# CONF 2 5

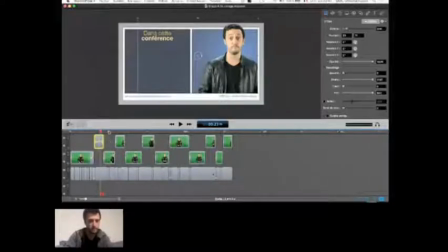24:43 Le bon réglage pour les plans où je suis en petit, c'est celui qui est dans cette partie de vidéo. Alors je ne sais pas si j'ai d'autres endroits. Ah si, bah si. Non. Ça va jusqu'où.
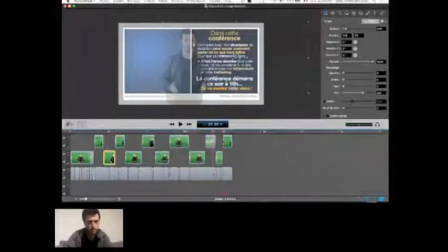24:57 là. Ah ben ça va jusqu'au bout pratiquement. Donc je prends celui-là, je fais copier. Hop là, je sélectionne les autres et je vais dans édition, je vais coller les propriétés vidéo. Maintenant, tous mes plans comme ça sont réglés pareil.
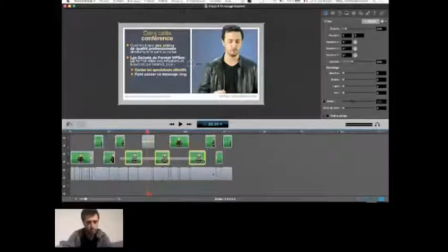25:17 Et je fais celui-là, copier, les autres, pareil, coller, propriétés vidéo. Et voilà. C'est bon.
J'ai généré des ventes hein, en automatique 24 heures sur 24 grâce à Internet. Seulement la vidéo, tout le monde pense que bah, c'est cher, c'est compliqué, ça prend du temps.
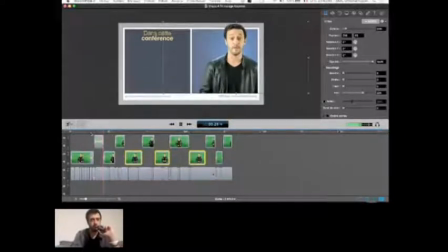25:35 Et la plupart des gens ont super peur de se mettre face à une caméra. Dans cette conférence, on va voir que tout ça, c'est n'importe quoi. Hein, et je vais vous montrer ma méthode pour y arriver simplement, rapidement et sans dépenses inutiles.
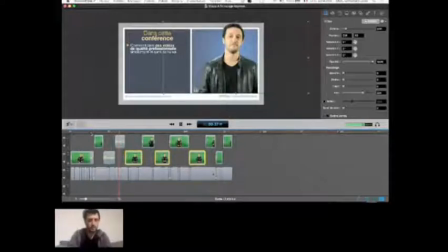25:48 Bonjour, je suis David G, infopreneur depuis 2009, orthophoniste et créateur de la méthode VIP.
Alors, sauf que j'ai pas fait gaffe, il n'aurait pas fallu que je sois en grand au moment où il y a David G qui arrive.
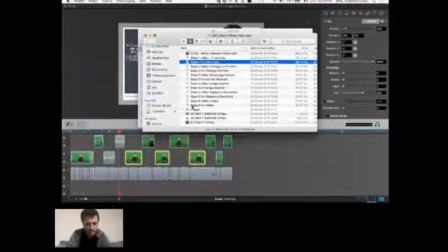25:57 Mais Fabien, lui, il l'a bien fait, je suis sûr qu'il a fait attention à ça. Et donc, il n'y a plus qu'une dernière étape que Fabien a rajouté.
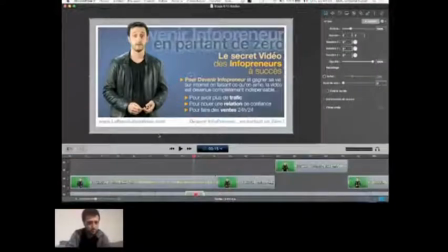26:06 Il n'y a plus qu'un truc qui nous manque.
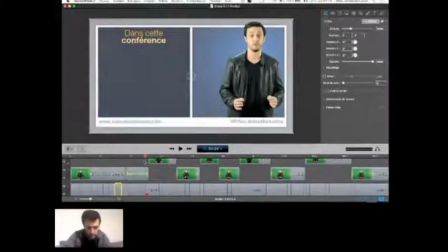26:12 Donc, vous voyez, hein, ça, à chaque fois, on a mis le fichier. Fabien, ce qu'il a fait, c'est que dans les moments où ça change de slide, regardez ce qu'il fait, si j'y vais image par image. Alors, ça y est, une transition, elle est là. Il y a des images par image sur la transition, regardez.
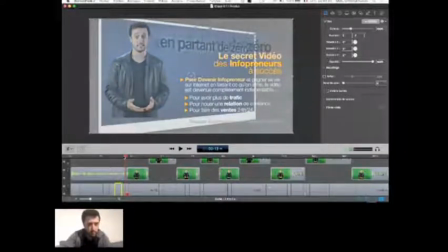26:30 Ça disparaît au moment où la fenêtre tourne dans mon PowerPoint.
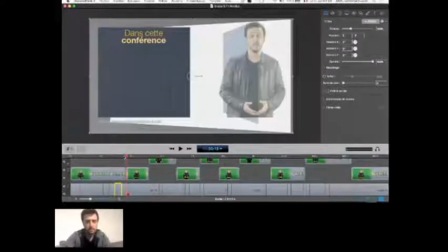26:33 Et ça, ça permet de complètement fusionner la vidéo et le PowerPoint ensemble.
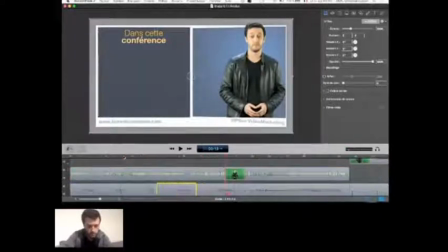26:39 C'est juste qu'en fait, si on agrandit, voilà, il y a juste un fondu,
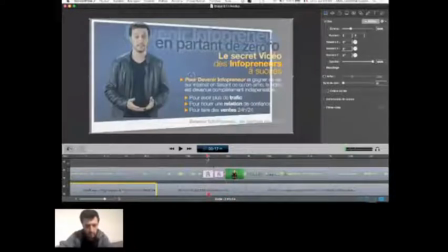26:44 une transition de fondu enchaîné ici pour me faire disparaître en même temps que la
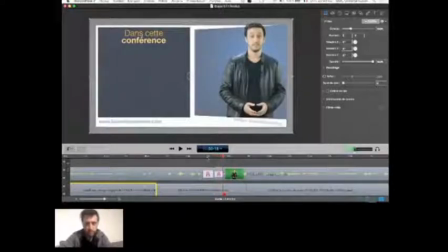26:49 fenêtre tourne et pour me faire ensuite réapparaître en même temps que la nouvelle fenêtre tourne.
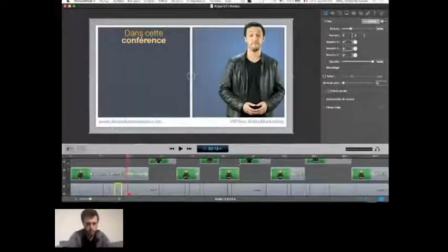26:54 On met ça à chaque fois que ça change de slide, donc je crois qu'il y a des changements de slide dans cette petite vidéo, il n'y en a que deux, je pense, je ne sais plus.
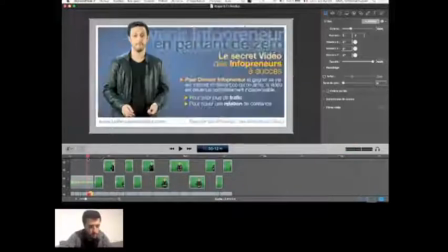27:04 Mais donc il y a un changement de là à celui-là. Voilà. Et puis ensuite, il y en a un à la fin où on revient. Ah non. Il y a un moment où je suis de l'autre côté aussi.
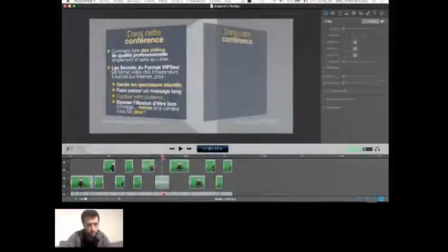27:16 C'est lui. Mais c'était là. Okay.
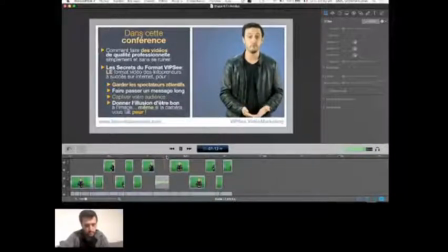27:22 Puis donne l'illusion que vous êtes bon face caméra, même si en réalité vous débutez complètement comme.
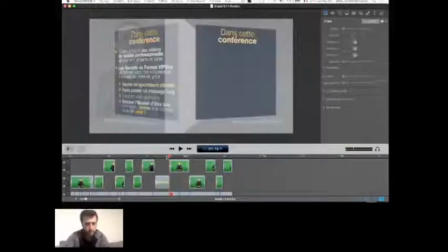27:29 Voilà, à nouveau, hein, vous voyez que
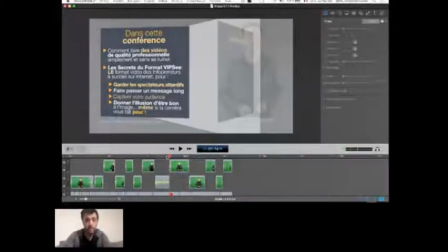27:33 quand la fenêtre tourne, Fabien met un fondu pour que je disparaisse tranquillement en même temps que la fenêtre est en train de tourner, et là je réapparais dans la fenêtre suivante.
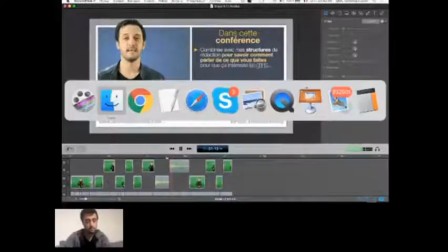27:41 Et voilà.
Mais avec mes structures. On a fait une vidéo en YouTube.
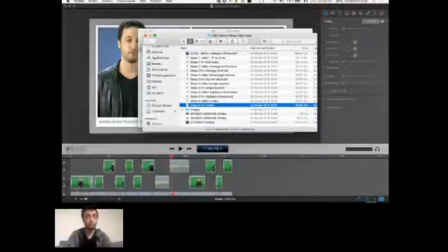27:47 Alors, j'ai pas eu du tout le temps, j'étais concentré sur l'écran hein, pendant que je faisais la démo, donc j'imagine qu'il y a des tonnes de questions. Voilà, donc je vois la différence entre Final Cut Pro et StreamFlow.
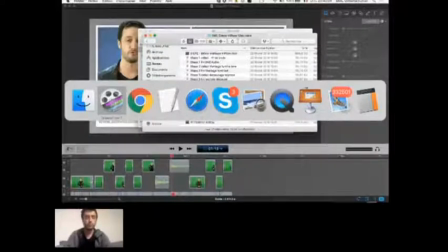27:59 Final Cut est nettement plus puissant en puissance de traitement, et surtout Final Cut permet de gérer très simplement des projets qui font des heures.
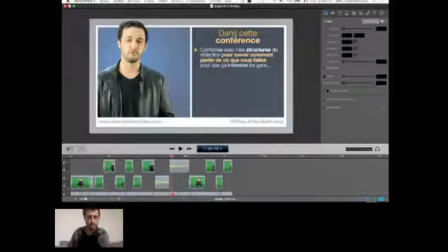28:08 C'est-à-dire que là, tu vois, la vidéo fait que 2-3 minutes, il n'y a que deux types de slides, donc ça reste simple, on n'a pas besoin de s'embêter à créer plein de tâches différentes pour tous les réglages différents, mais quand tu fais des vidéos comme les miennes, où il va y avoir typiquement 5, 6, 7, 8 genres de slides différents, donc à chaque fois des réglages différents,
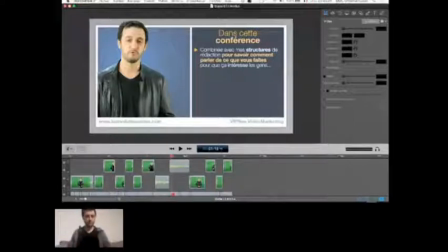28:26 Final Cut te permet de t'organiser d'une façon où tu peux copier-coller tes réglages pour chaque type de slide et automatiquement les transférer sans rien avoir à toucher. Ça te permet de finaliser beaucoup plus vite, sans te prendre la tête, des projets d'une taille et d'une complexité nettement plus grosse.
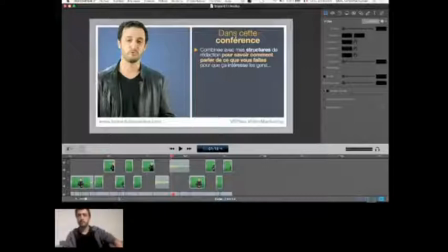28:45 D'accord ? Alors, à quoi sert la capture de l'écran ? Je vais repasser en webcam, je vais vous reprendre en direct.